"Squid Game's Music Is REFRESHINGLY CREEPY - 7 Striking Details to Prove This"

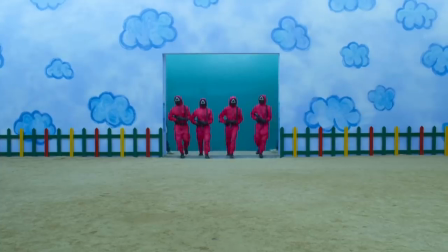0:00 In this video, we're going to talk about the music in the ever-popular and sensational Korean Netflix series, Squid Game, or Ojinok Game.
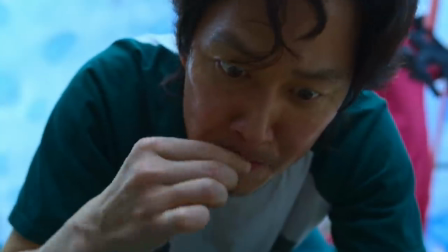0:08 There's of course an endless list of praises for its incredible storyline, acting, art design,
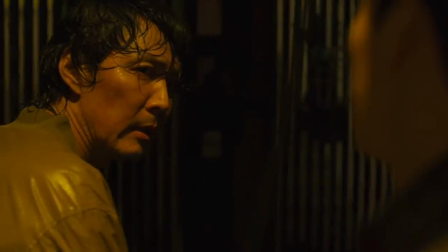0:13 and cinematography, but here are seven things that stood out to me in the soundtrack that I think deserves a little extra attention.
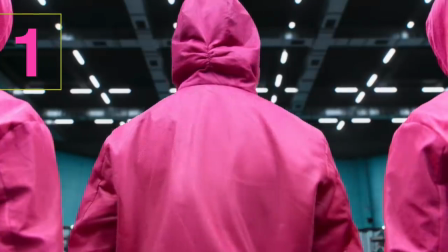0:20 Please note that there are light spoilers ahead. Number one, the music often plays up the contrast present in each scene.
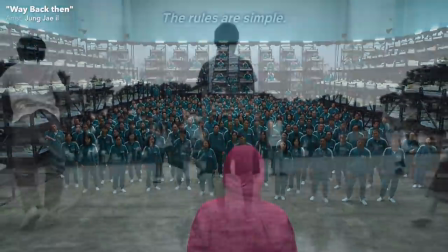0:26 For instance, the main theme really makes you think of grade school with the simple drums and recorder
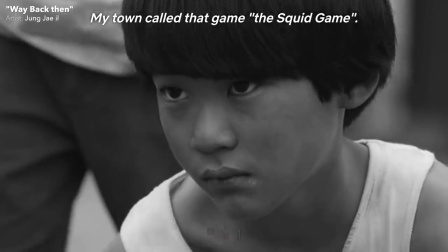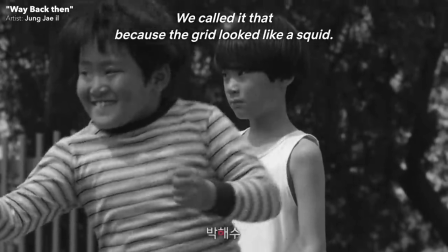0:38 It highlights the absurdity of the pairing between children's games and death and it's so catchy like a nursery rhyme
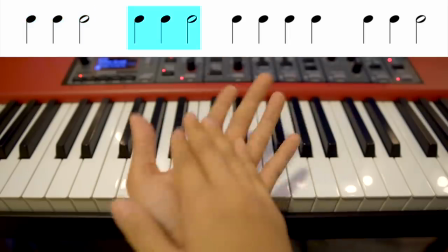0:49 The first part of the rhythm actually reminds me of this Korean word game called
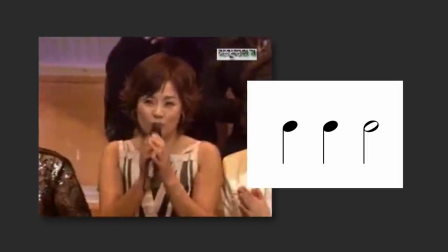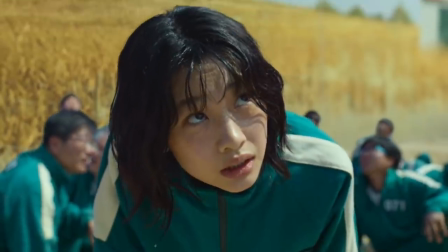0:59 These things are all bright and positive, so it ends up becoming a very disturbing contrast to the deaths you're about to see on screen.
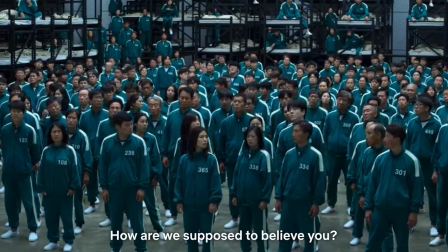1:06 Also there's contrast between the casual nature of the tracksuits and playground aesthetics,
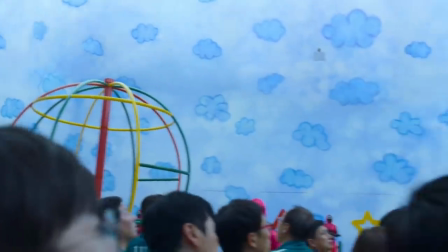1:11 and the classical music you hear, which has a long-standing association with elegance and formality.
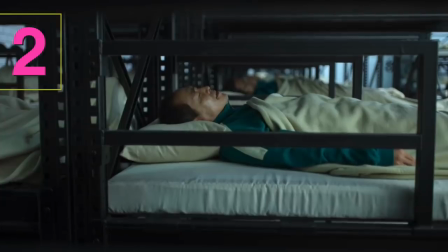1:19 Which brings us to number two. The use of classical music in the series is very unsettling.
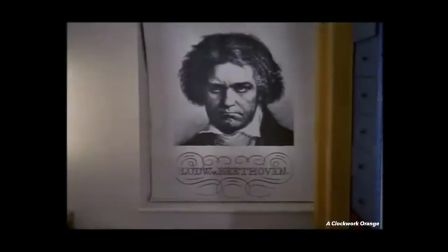1:24 Now this is definitely not something that's novel. Oftentimes in film and TV, there's a pairing between classical music and the evil villain
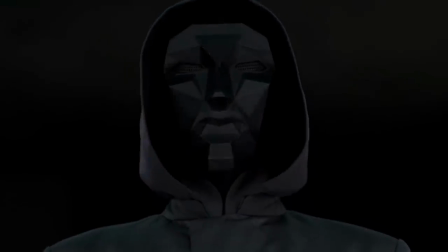1:34 But in Squid Game, it's kind of a warped version of this First of all,
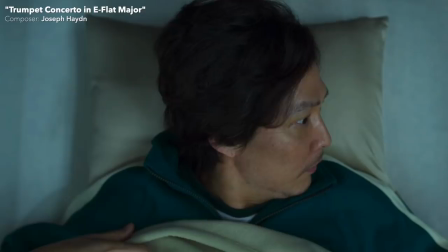1:38 you often hear classical music from the point of view of the contestants As if the music is being played from auditorium speakers This really
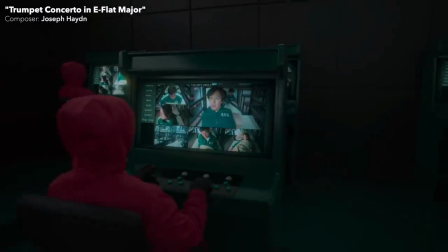1:45 reminds me of the music that you'd hear in a waiting room,
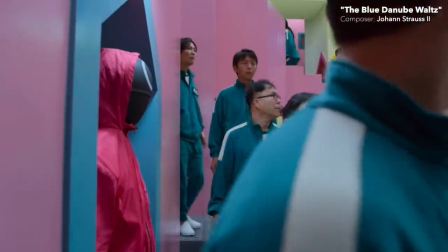1:48 like before going into a dentist appointment The music's trying to soothe you by transporting you elsewhere but your fate is pretty much already determined,
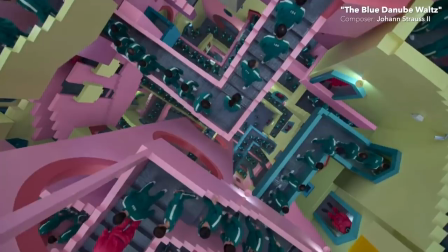1:57 and it's disturbingly fitting that Strauss' The Blue Danube plays in the background as the contestants climb up the stairs to enter each new game.
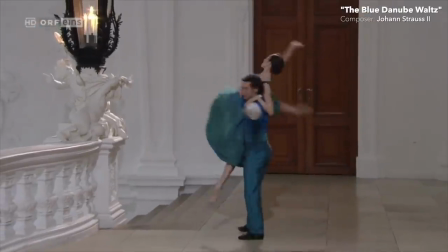2:06 This waltz is really the epitome of buoyancy and liveliness,
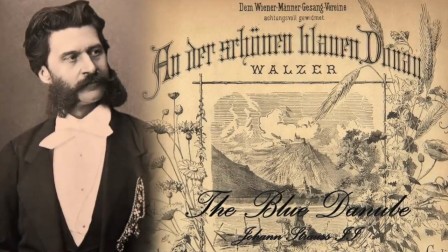2:09 and in fact Strauss wrote it in Austria during a very dark post-war depression in efforts to lift up people's spirits.
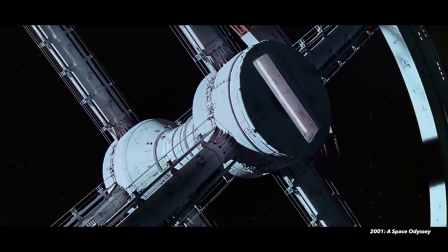2:16 To make comparisons to another famous use of this waltz, in 2001 A Space Odyssey, Stanley Finally Kubrick pairs the waltz with the weightlessness of space.
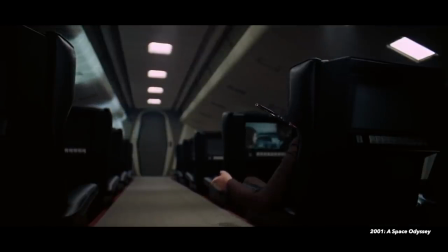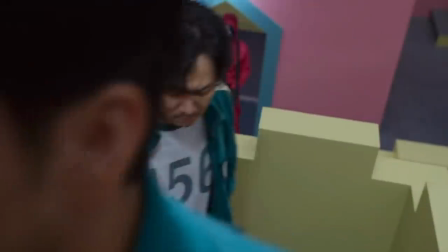2:31 In Squid Game, it's just the opposite. The contestants are walking up a dizzy maze of stairs while feeling the gravity of their predicament.
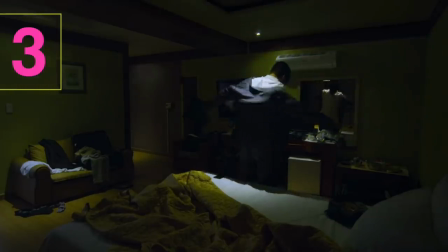2:39 Now onto number 3. There's hardly any music in the second episode.
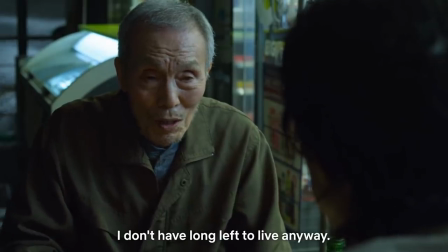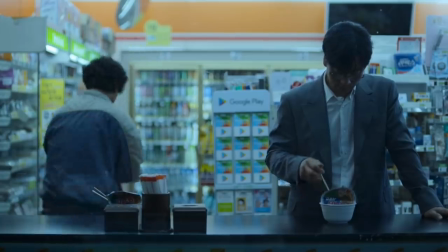2:49 The second episode showcases the real lives of the contestants back at home.
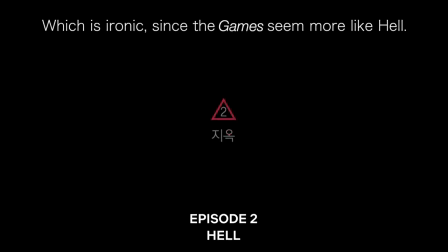2:53 I also noticed that this episode is titled Hell, so the lack of music really adds to the storyline, and is very much in contrast to the games.
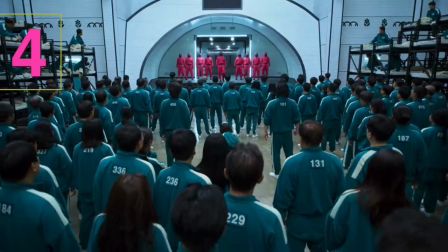3:05 Number 4. The pink soldiers in the game are absurdly mysterious, especially with their disguised voices and striking outfits,
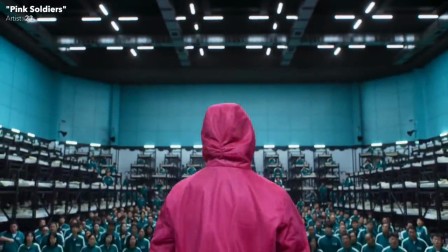3:12 and the theme that accompanies them sounds equally trippy.
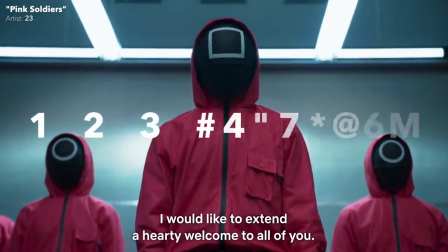3:16 What stands out to me is that it consists of the notes from the Lydian mode which is widely considered to be a bright and optimistic set of pitches
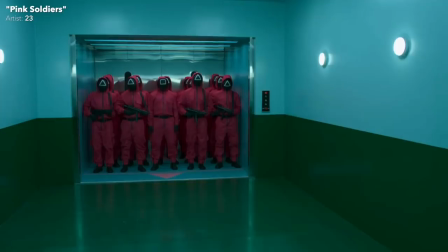3:28 Here it's used to become a whimsically ominous theme and I think what adds to this is how the notes are harping down on the tritone
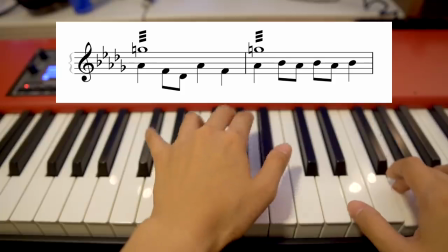3:36 This is a very dissonant interval and at one point in history it was associated with the devil
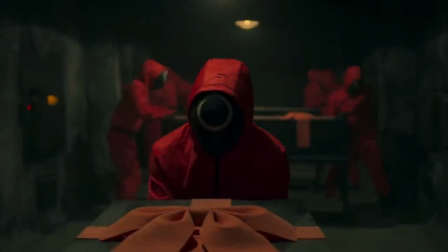3:43 The voices singing the parts give me strong Oompa Loompa vibes And I think this plays into the role of the soldiers in the story They're all helplessly a
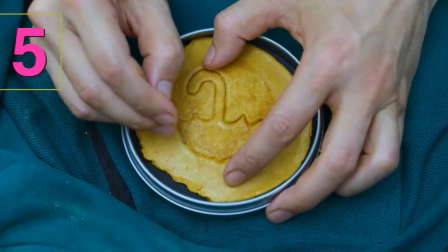3:52 part of this dark operation Now at number 5 The music is very multicultural and multi-stylistic It includes everything from folk music
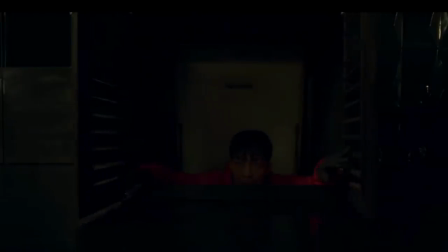4:03 Haunting electronics Ambient piano